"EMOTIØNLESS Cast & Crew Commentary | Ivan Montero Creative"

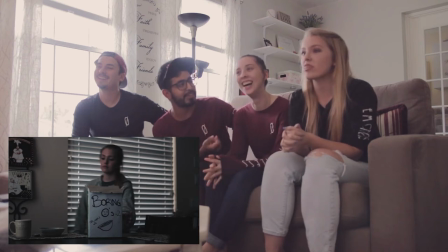8:09 I think this was a concoction that we did. I think we were just like, should we? We should. I think that's my handwriting. Yeah. I think I have like three takes of this. Each time, each one that we do in the box, there's like a multiple takes.
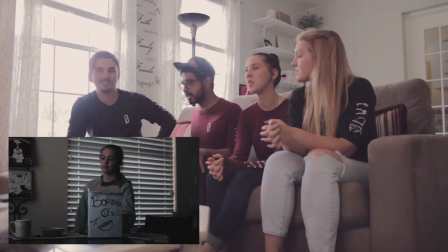8:22 No. Because it just wasn't right until the very end. Like this one was like the last one that you did. because I was just like just grab it pour it and leave
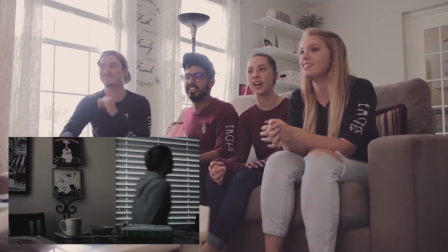8:30 I feel like there were times when she kind of like accidentally smiled like yeah like that was good
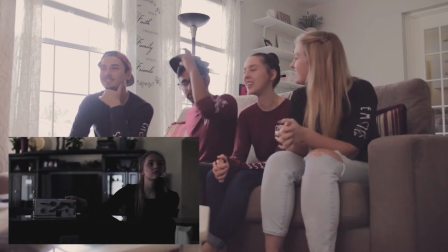8:37 I liked that it was because when I wrote this when I originally wrote it I guess I wrote it in real I was thinking real time as I was writing it so I was just like oh I'm gonna have a lot of time for a lot of different shots
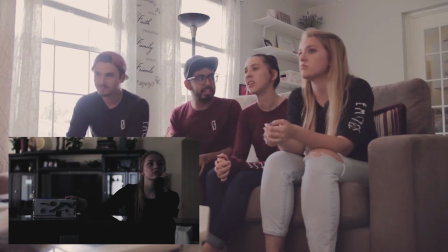8:50 so we filmed actual like different shots of you being like there's like my other favorite shot that didn't make it in was that you walking in the door seeing it seeing the box and i was like focus on you then focus on it and then focus back on you and you and you left that didn't make it in unfortunately it was through the front door right yeah it was through the front door
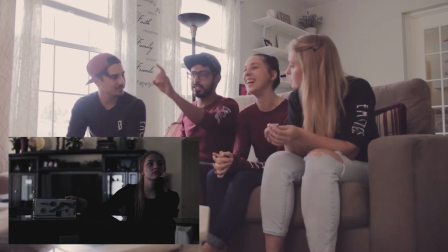9:09 and i was just it didn't make it in and i was sad because i was like either between this one or the other one and i really like this one because it's you know and it really needed to convey that you just don't want it anymore you know and then there was the one where it was in the fridge oh yeah Oh, that was funny.
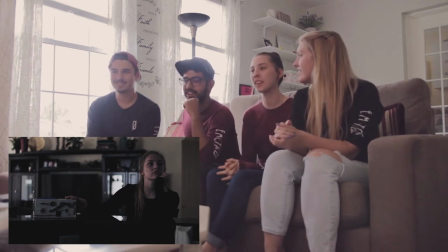9:24 That was great. There was that one as well. And I just, it was hard and painful because, like, you know, people talk faster than people write.
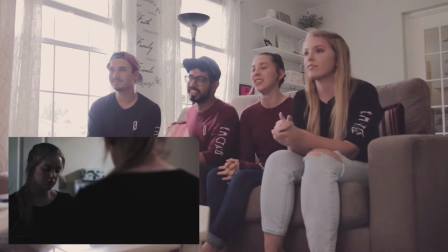9:33 So, yeah. And again, this took forever. We shot that numerous times.
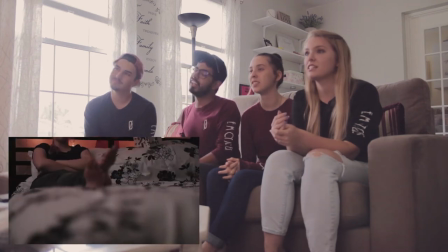9:40 It was a really cool shot, though. And I, I need to brag, but that was a good.
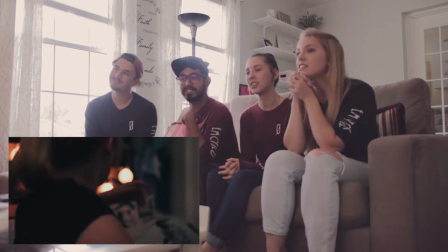9:45 If you listen closely, you can hear me tell you to turn. Really? Yep.
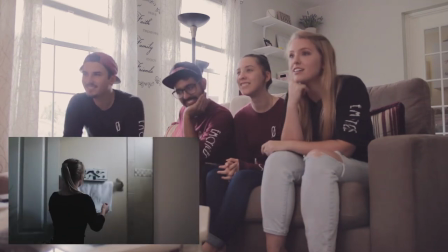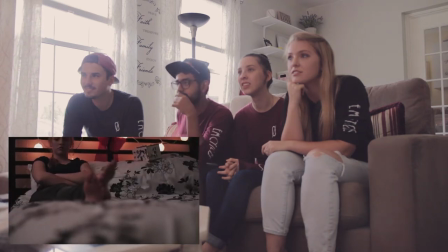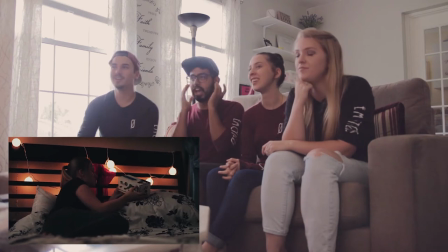10:03 You can't I don't think you can hear like right here. You have headphones on you can hear it's a slight muffle in the back
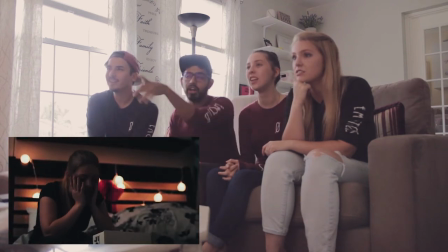10:12 I'd be like now turn and then I don't know this was all you ad-libbing to yeah This was really cool.
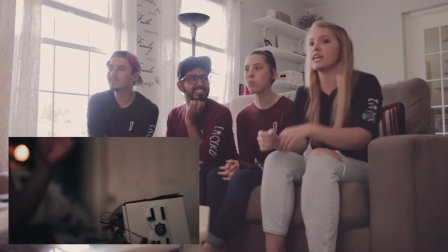10:18 You're like just keep going and you would shoot from here
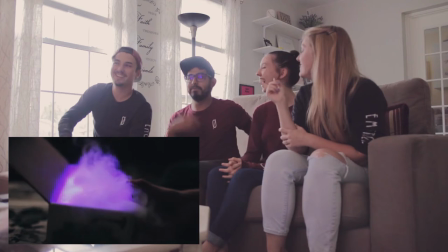10:23 Yeah, yeah, you had a mic Take to your room you were holding it.
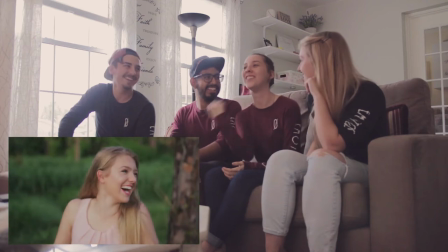10:28 Yeah, you're going all over the place and I know you were running around Yeah, give it a shot!
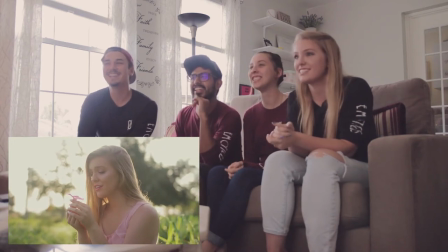10:34 Dodging Brendan. Yeah, it was intense. It was fun. And then stayed laughing.
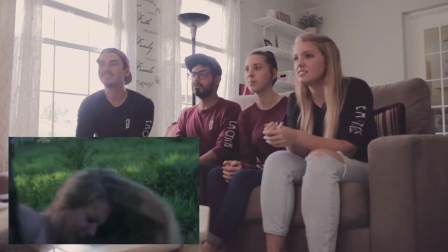10:40 So violent at this point. I know, I really wanted to convey, like, violence and intensity.
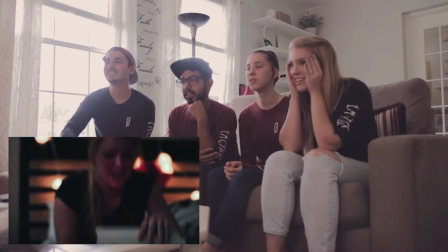10:47 Yeah. Oh, gosh. One thing that no one ever asked me about is the smoke.
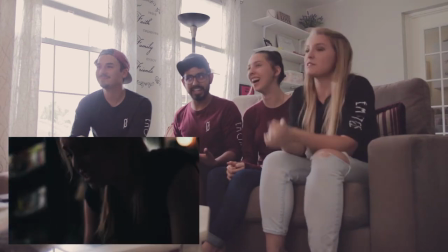10:54 Like, how I was able to pull off the smoke and the lights. And until someone asks, I'm not gonna say it.
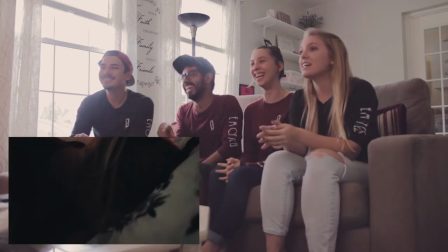11:03 Now that, now that, now that, now that, um,
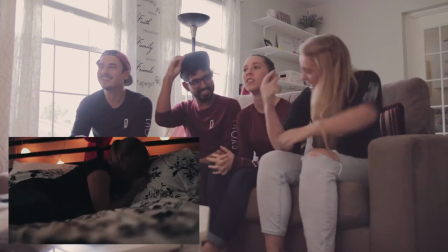11:07 this scene is a dream because it's like the classic Disney princess, like, oh, like just go to something and cry.
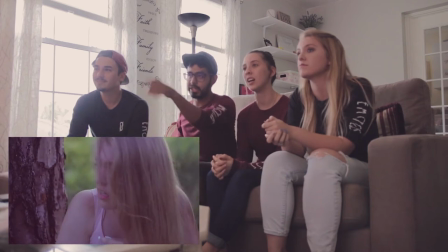11:13 Now that's when it was purple and that's why I colored this screen a little pinkish purple so that it would be conveyed that it's changing colors.
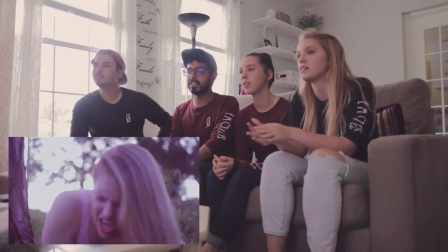11:21 That's what that was. Because you'll see later why, but also, um,
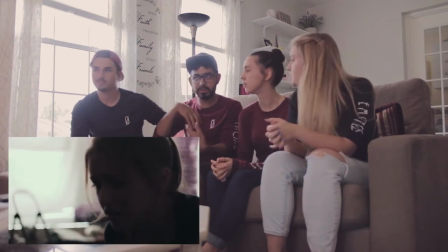11:28 that one shot of you throwing it. that was one take yeah that was one take
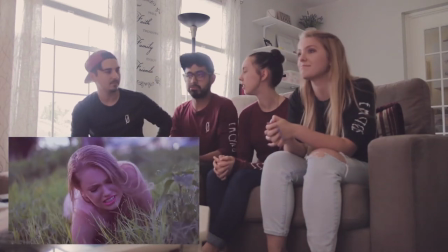11:32 and i loved it i was like i don't i don't want to do it i don't know i think that was the one thing where i was like i had
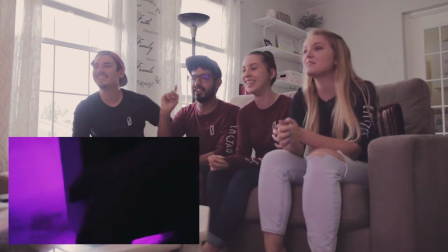11:37 to catch it yeah you were like really do you really want me to throw it also i feel i still feel a little bit bad for like making you crawl through because
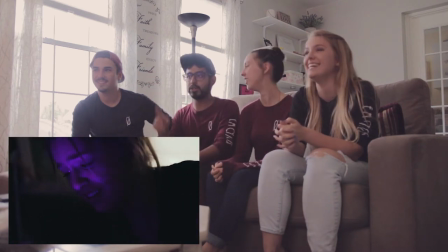11:45 this was like early morning yes the grass is so wet it was super early you weren't here you were gone um
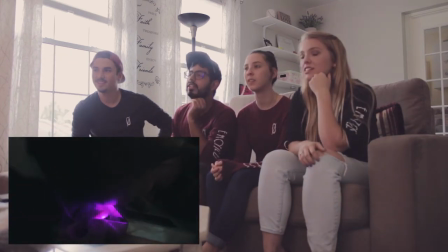11:52 and there was supposed to
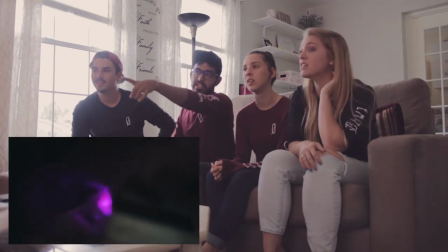11:57 be dialogue and so that's See how it's purple,
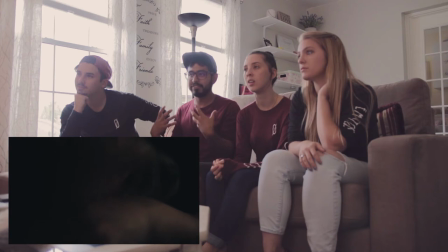12:02 how it's white, because we didn't have the capability of turning it on and showing light.
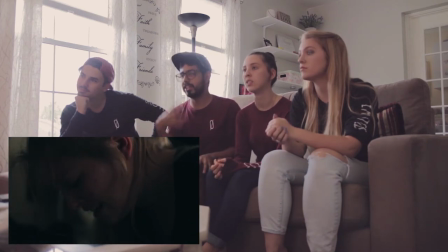12:09 So I'm conveying purple smoke. So I decided to just color it. Yeah, because it has to be plugged into the wall.
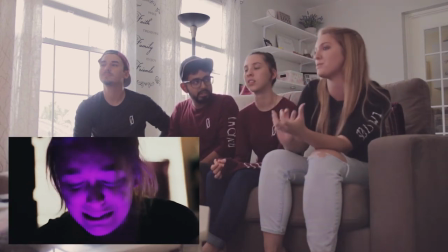12:16 And so earlier on, when it was on its side, that cord had to be creatively like hidden with clothes. With laundry.
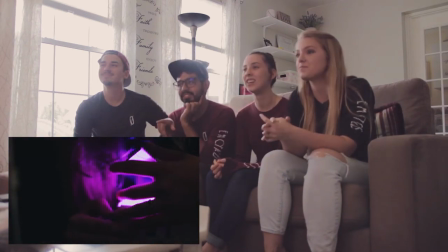12:21 See, all my gray clothes. And this, that's why everything's so close up so that, you know, we never actually see the cord.
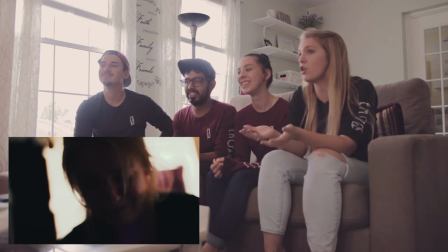12:30 And originally we were going to have an overdub voice, too.
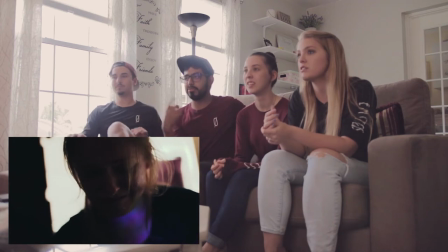12:33 Yeah, there's another whole line that doesn't make it in, because I was like, it was redundant.
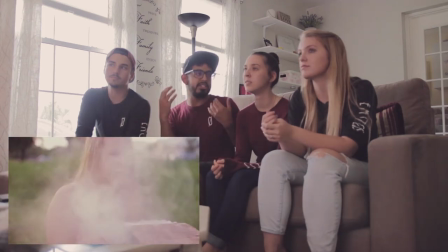12:39 There was a line, and then you say this line, and it was the same thing. I didn't need more exposition.
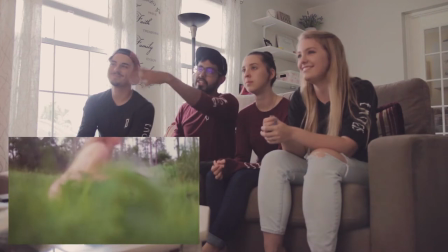12:44 I was just like, I'll let you do your thing. And that's why this is colored more plainly, because it's white smoke.
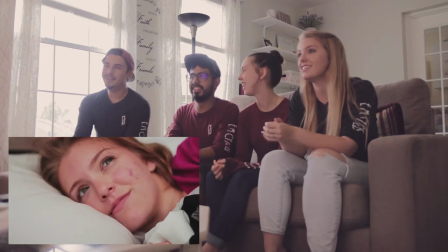12:53 And again, posters. Yeah. Yeah. So there was a lot more shots.
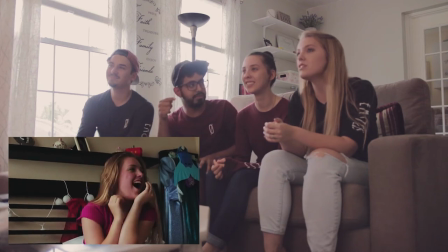12:59 I don't have the one of you looking through the window. Yeah. Oh. Yeah.
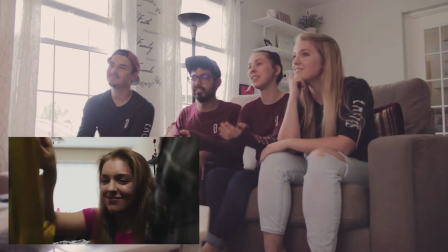13:05 We had to put the camera, like, we had to pull out the desk. Yes, that's coming out.
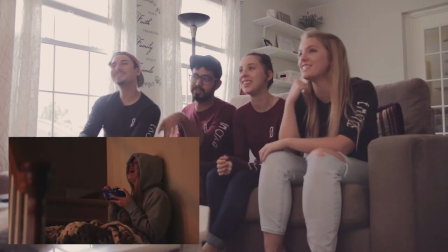13:10 Oh no, that's coming out. Oh, happy O and D. Happy O's. O and D, yeah. I love this montage.
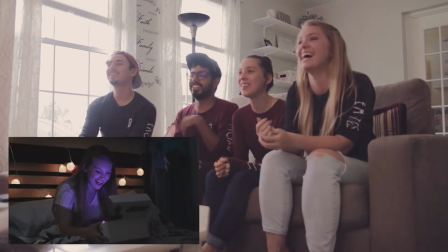13:15 It's great. From challenging things. Oh, that's one of my favorite parts ever. Were you still there for that?
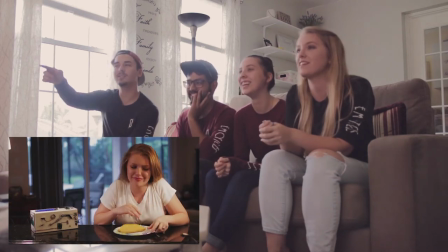13:21 No. No. I don't know.
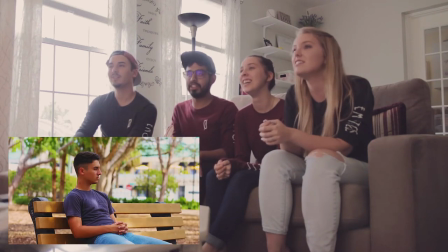13:28 I really wanted to convey like like you want, you know,
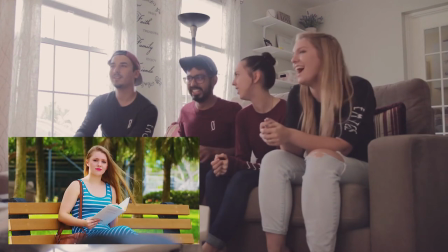13:31 the box more than the freaking taco like that's unheard of Yeah And so
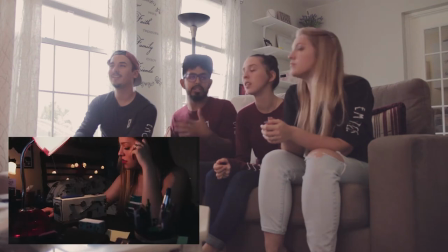13:43 The reason why I also wanted a blue dress was because you know You're happy now, which is what the blue of the box was This is that angle you were talking about Yeah,
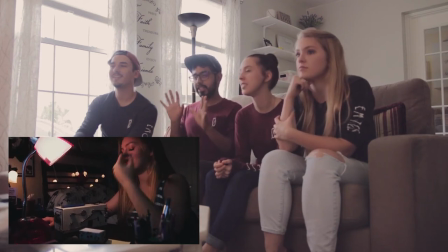13:51 we had to pull the for this we had to pull the the desk out and I had to get behind
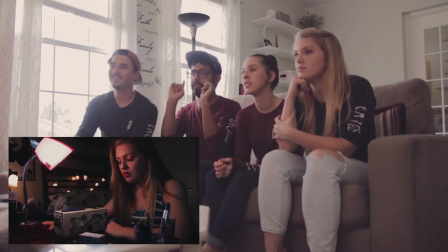13:56 the desk I was literally pinned against the wall so I can just film this with my wide-angle kit lens.
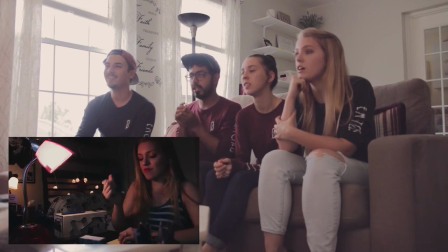14:01 It's amazing what that thing can actually do. Yeah, good job.
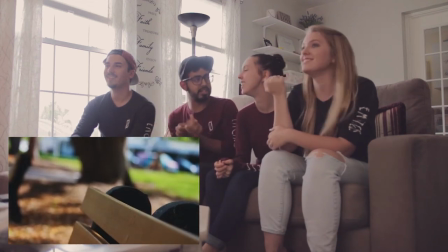14:06 Right? And I dubbed those things. I dubbed your sigh. I dubbed the thing. The pen.
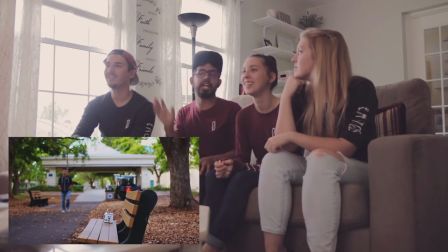14:11 The pen. Oh, yeah. I almost dubbed you biting the pen, but I was just like, I'm done. I'm done recording sounds.
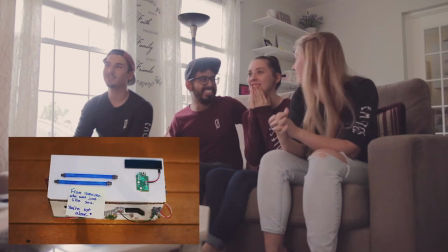14:18 Too much. Because I had to record many multiple ones. I love how great goes to how much saturation do you want.
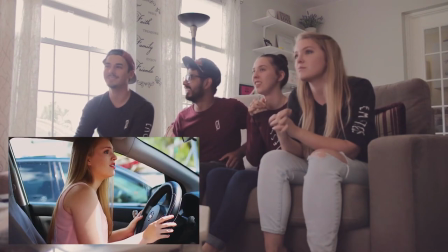14:25 Yes.
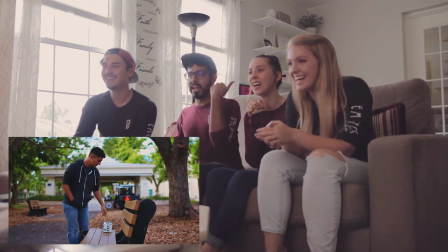14:29 See the problem was I did it on my last camera, I'm sorry, on my last laptop,
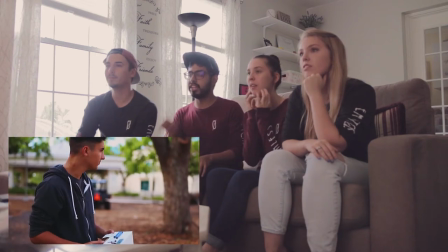14:34 which the coloration on that one was terrible, and then I brought it to this one, which this one is also terrible,
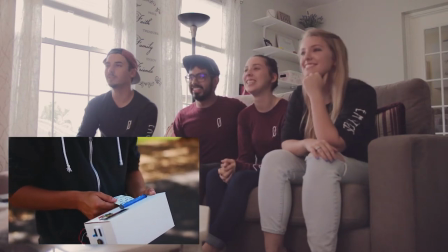14:42 so. No, it worked though. It worked. Yeah.
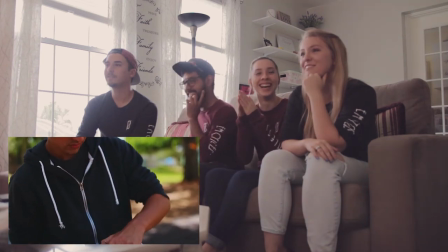14:47 Okay, this shot. Took forever. It was so windy. Let's go back. And we also had to use Ivan's car, like, even earlier on, because we're like, your car is blue, Jessica.
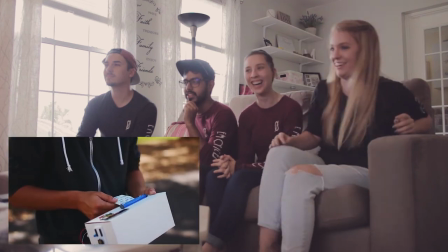14:59 It's too bright and happy. Let's use Ivan's boring car. Right here to 826.
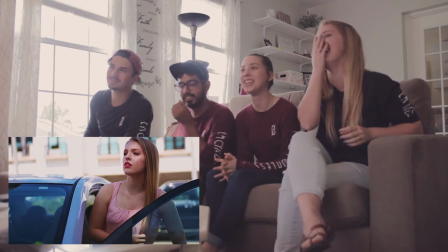15:08 Yeah. We need to get in the... Okay, we added so many shots of this.
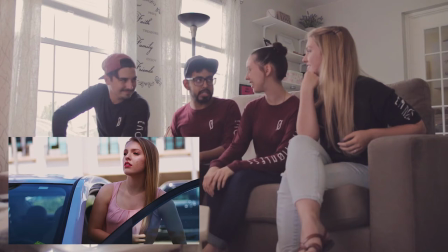15:13 Yeah, I'm planning on doing a blooper or, like, behind-the-scenes reel one day, eventually.
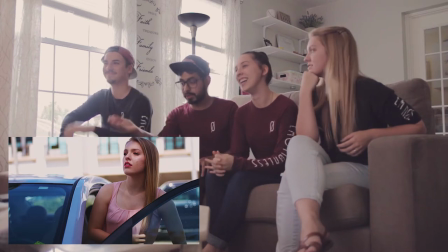15:20 So we can finally delete all that stuff and make more space. You can't describe her.
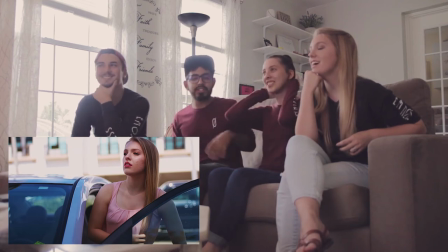15:26 Yeah, you can't really describe her. The wind was not cooperative.
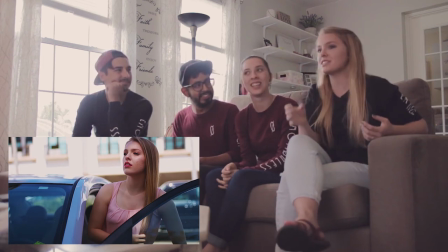15:31 It was the wind, and I guess maybe the heat, I don't know. So where it was cooler inside the car, there was a vortex.
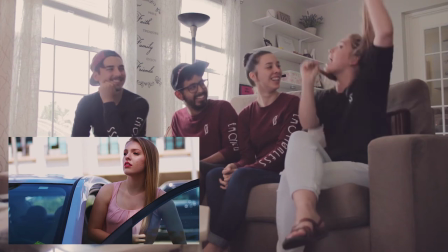15:38 When I opened the door, my hair goes ahead of me. And so it was like...
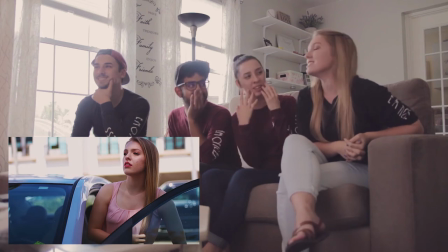15:45 To protect your lip gloss and everything? You're just like...